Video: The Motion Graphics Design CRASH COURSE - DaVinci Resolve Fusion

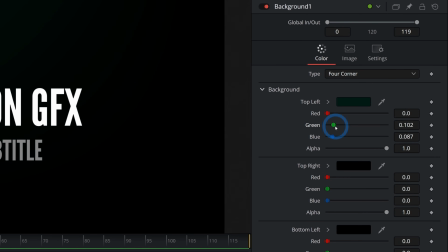I can just push maybe the blue and the green up a little bit in the top left corner and do a similar thing for the bottom right.
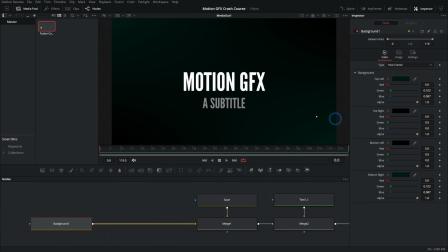I can just grab this eyedropper and just drop that same corner. And look at this. We just have kind of a green on each side. We could probably just call it good right there. That looks nice. Just have a little bit of character in the background. And notice I still keep the background dark. I don't have it really, really busy. Like this actually still works okay.
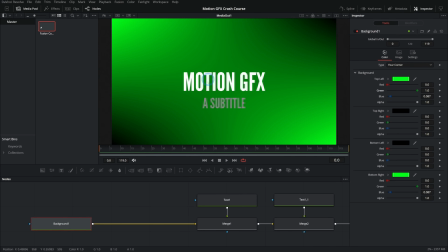The more contrast you get in the background itself, the harder it's going to be to have what you actually want the viewer to look at kind of stick out.
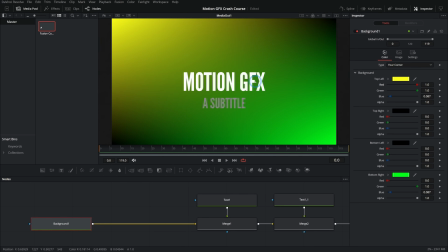And so, you know, the crazier it gets, the more you're just competing with this focal point.
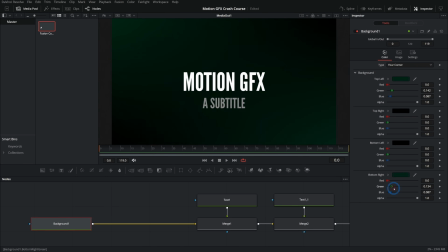So it's good, just as a general rule, if you're not really confident in your background skills, just take the background up a little bit, but keep it pretty dark. And now everything in motion graphics should really be some kind of reveal. It's almost like a little magic trick, right? And so we shouldn't just have it cut to this. It'd be more interesting if this animated on somehow.
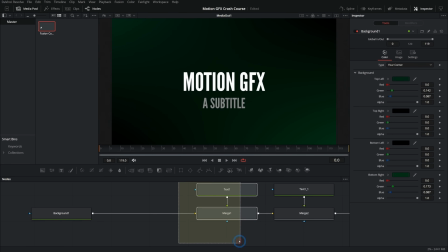And there are a ton of ways that we can do that. I'll show you a little trick that's really easy. And I like to call it like a drop in.
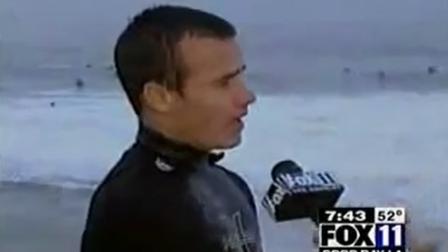You just drop in and just smack the lip.
And how you do it is you just take something like a rectangle mask.
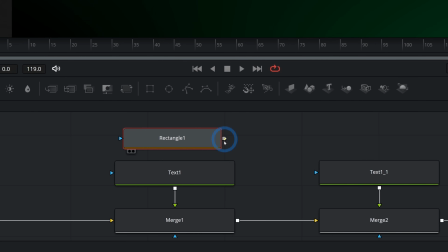So right here, I can grab this and plug it into my text. I could also probably just plug it into the merge.
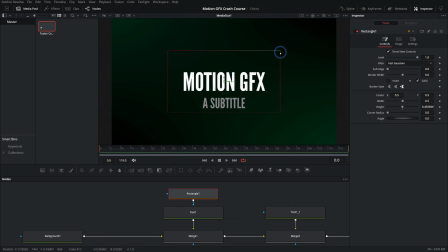Either way, it's going to do the same thing. And we're going to put this rectangle right around our text like this. And then we can take the text itself and we can move this text, and it's going to move the text, but not move the rectangle mask. And so we can kind of hide the text just by pushing it outside of the rectangle. And that's just animating this center property under layout here.
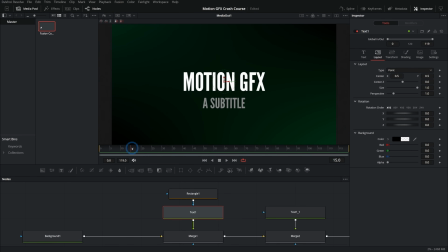And so let's just go, I don't know, 15, 20 frames in or so, and we'll hit this keyframe diamond right here and then go back to frame 0, and then we'll just push this up just so it's out of that mask. So now if we play this back, this just pops down like that. Let's also give this just a little bit more motion, and I'm going to do this with the transform node.
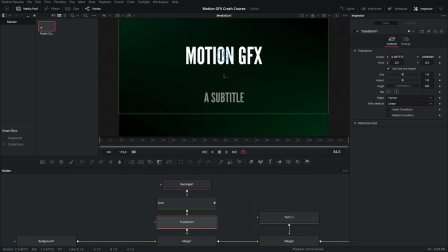I'll take this and just drag this here under our text, and this will let me move the text as well as the mask kind of all together, because anything that you run through a transform node,
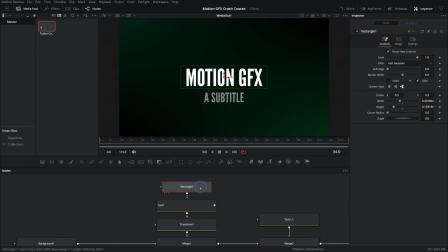it all kind of moves together. Okay, so we can kind of move both the mask and the text as a group and sort of offset them. And what we'll do is have this sort of click into place. And so let's say at frame 25 or so, we're going to keyframe this size, and then maybe I'll move this over to frame 15 or so, and then we'll just push the size up a little bit.
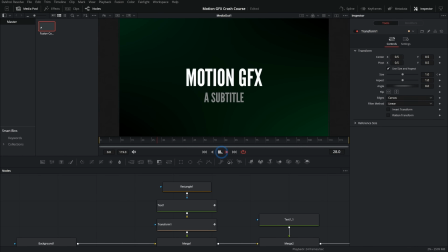So now I'll double click off, and let's play this back, and it goes clunk clunk. And so it sort of comes down and then it sort of clicks in. And actually, let's play around with our keyframes a little bit. We can go up to the upper right, and here where it says keyframes, I can open up the keyframe panel, and this is where we're going to see all of our nodes in our composition.
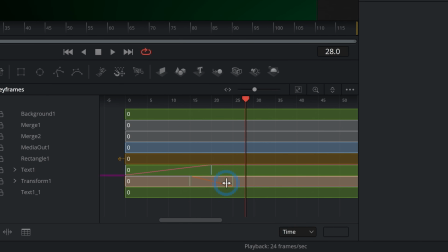And we'll also have these little graphs here for anything that's animated, these little tick marks and these red lines.
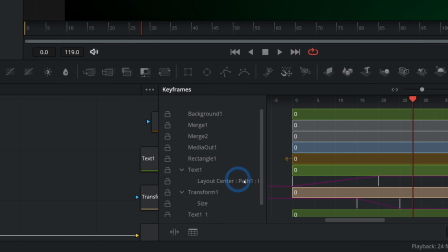And so our text and our transform are animated, and we can see this is sort of the graph of the values.
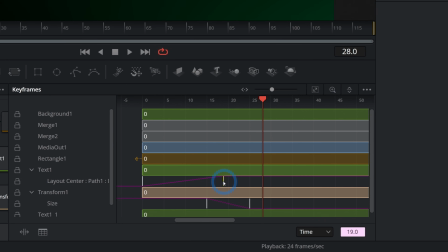And so let's actually make this go a little bit faster. I'll just grab the second tick mark and bring it to, I don't know, maybe frame 12 or so. And let's take these on our size, make everything a little bit faster. Let's just see how that feels.
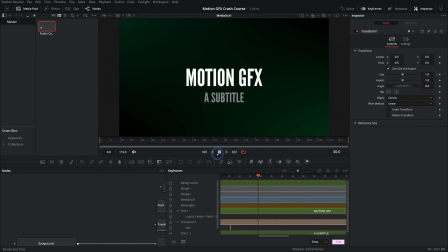So it goes click, click. Yeah, that's what I'm talking about. So it comes down and then it clicks in. Now, one thing I want to do is make it so this animation isn't so jerky. See how it comes in and then immediately stops, and then it instantly scales and it immediately stops again. Part of motion graphic design is being careful about how your animations kind of speed up and slow down.
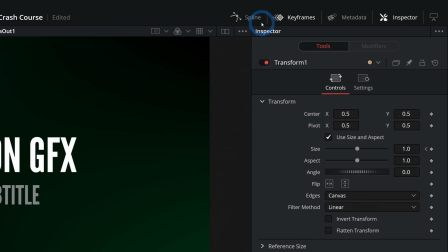And that process is called easing. So to mess with our easing, we're going to go to the spline panel. So I'll go ahead and close keyframes and go over to spline.
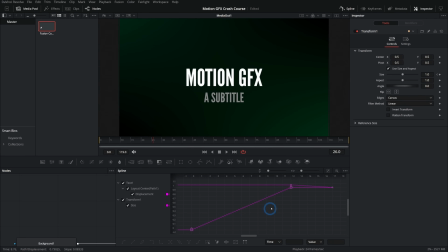And that's going to open up our spline panel, which gives us just a bigger graph of the animations that we have.
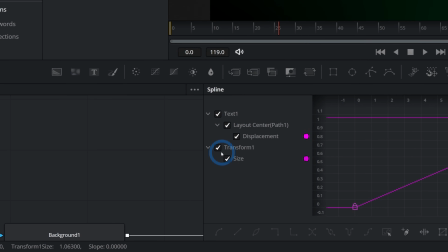Make sure that you have anything that you want to see checked here. And here we can see our animations.
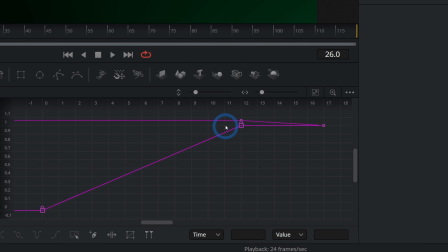So we have one that's starting at 0 and going to 1, one that's a little bit more and kind of going down to 1.
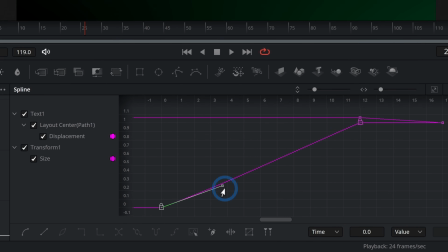What we want to do is take this keyframe and mess with this handle, because this is going to adjust the speed of the movement for our animation. And you can think of this as a graph over time, right? So this is the value, and then this is the frames. And so for a few frames, we want this just to start going really, really slow. and then it kind of speeds up, just like stuff in real life.
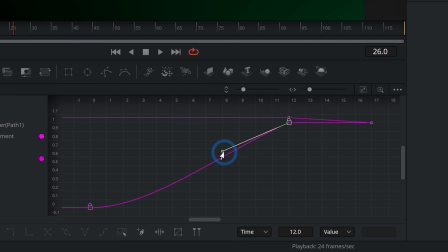And then when we come to the end of our animation, we want this also to slow down and kind of gradually stop. So that's what I would probably refer to as flattening the keyframes or flattening the handles or the tangents. That's what we want, is this to be a nice soft S curve a lot of the time. And check this out.
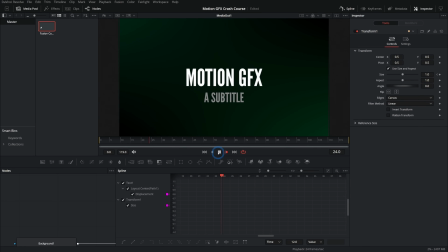This comes in. Oh, it's already looking a lot better.
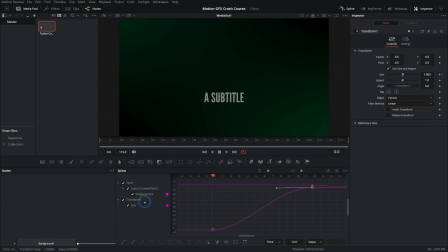We'll also do the same thing for our transform size. A quick way to do this same thing is just to select any of those keyframes and hit F on the keyboard, and that'll flatten out those tangents like that. And now check this out. So now this comes in. Oh, and it just feels so much better. Yeah, nice and easy.
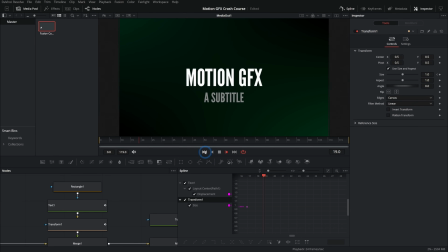There's no jerky movement to it. It's just very natural. Oh, so good. So now we have the motion graphics kind of clicking in there. And again, just think of all of this as a magic trick. Like, what would be the coolest way for this subtitle to show up that isn't just super distracting and way over the top,
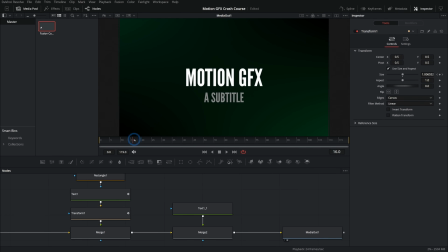right? We want it to just come in all stylistic. So right when this motion graphics pops in, let's just have this subtitle kind of pop out from it. Like this is sort of squeezing the subtitle and the subtitle has to kind of move out of the way. So let's do the same thing. We can either do it with our center of our text or we can run it through a transform. I think I'll run it through a transform.
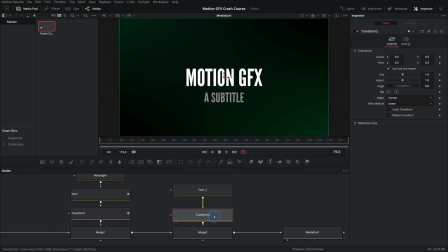Most of the time I like to run things through a transform, but it's kind of up to you. Okay, so right here as we're finishing that, so let's see, we want this to be out by frame 22 or so. And so we'll just keyframe the center of our transform. This is going to adjust just where this entire image is, this subtitle.
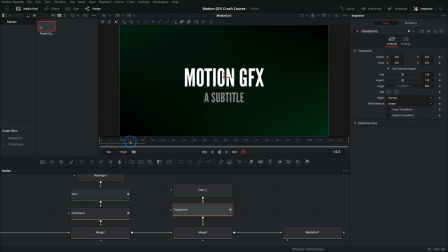And then we want it to start moving out right as this motion graphics is kind of ending its movement. And so let's put another keyframe there and we'll just move this up sort of so it's under this text like that. So now it kind of goes loop like that. Let's adjust this in the spline. I can take this and hold shift and bring it to the left to make this happen a little bit quicker.
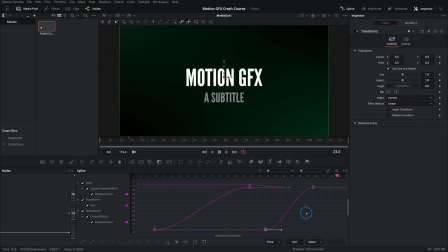I'll hit F on the keyboard to flatten out these handles. Shloop. Yeah, good. But we're going to do a similar thing here and have this subtitle not be there until it kind of starts moving. So this is really doing a very similar motion to our text, but we're just kind of doing this in a different way.
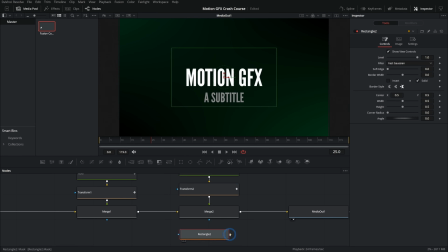We could also just make a mask here on our merge. It's going to be basically the same thing that we had earlier. So as this pops in, kind of pushes out that subtitle. I like that. One thing I'll do is grab this second handle and hold Alt, drag this handle to the left. That'll keep it flat, but it's going to arrive at its destination a little quicker and slow down a little bit more gradually.
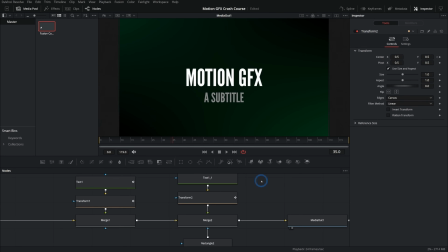So just shloop. Yeah. So that's looking really nice. Again, this is so simple. This is so easy. This animation, you can put this on just about any project and it's going to look professional. You're not going to look like a noob because it has good design,
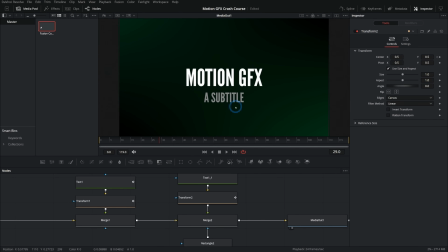even though it's not the flashiest, most crazy thing you could ever do. Let's take this one step further and just give it a little bit of character without being over the top. Got to keep it tasteful, right? Let's just import a texture. Just right click here in our media pool and say import media. Let's just grab something like this paper texture. I'll drag this down and I'll just merge it over everything.
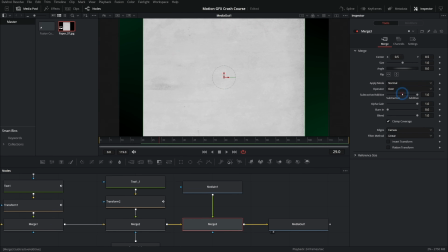And we can either take a transform node or we can just rotate this here in our merge with this angle. Either way is totally fine, but I like to use a transform just so I know that I'm doing something.
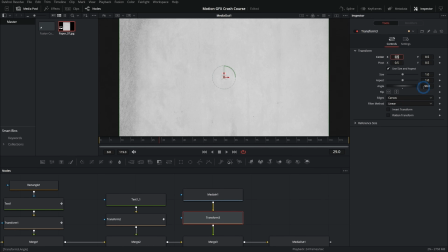It doesn't hurt to put another node there. Doesn't really take any longer. And we know that we're transforming this before we merge it. So now we have this kind of subtle texture, and let's take this merge and switch this apply mode to something like multiply.
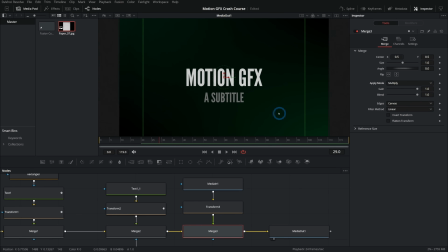Now multiply takes the darker parts of this texture and puts it over our title here.
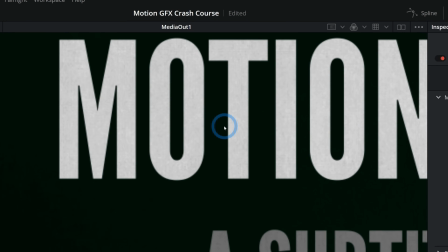And look, it's kind of hard to see even, but there's a little bit of texture on this and it just makes it look not so plain without it being really, really noticeable.
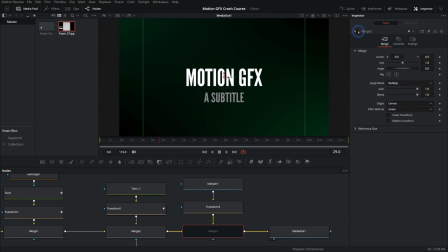I mean, this is the difference. This is before and this is after. It's really not a huge thing, but it does give it a little bit of character. Now, if we want to take this up one more notch, let's do something cool. Here, right after we make our background, that's going to be behind all of this text.
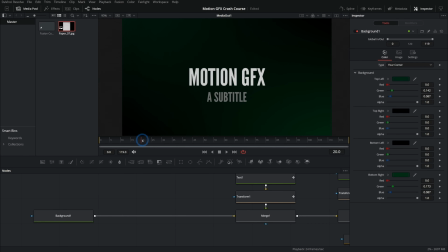Let's make a little effect where, you know, when we have this text kind of push back into the background, maybe it affects the background somehow. And so I was thinking maybe like a little water ripple effect or something like that. So maybe we'll just do something like, I'll just grab a brightness and contrast node. You can do this 100 different ways. I'll do that. And then maybe we'll just push up the gain just a touch.
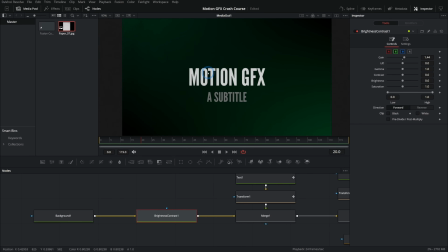So that's just going to make things brighter. So right now, all we're doing is just brightening the background, but we can limit this to a mask with this blue input here. And I could take something like this ellipse and just plug this into the brightness and contrast. And now it's only going to do that brightness and contrast adjustment inside of that mask. Let's make this a little bit more obvious just so we can see it.
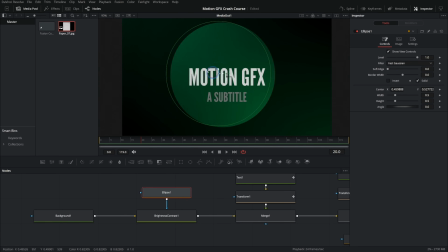We'll probably turn it down here in a minute, but now it's only brightening that background inside of this mask. And let's actually switch this. Let's uncheck solid and then push up the border width. And now we get kind of like this little ring. And let's make that a little bit smaller, something like that. And we're going to animate this ring growing.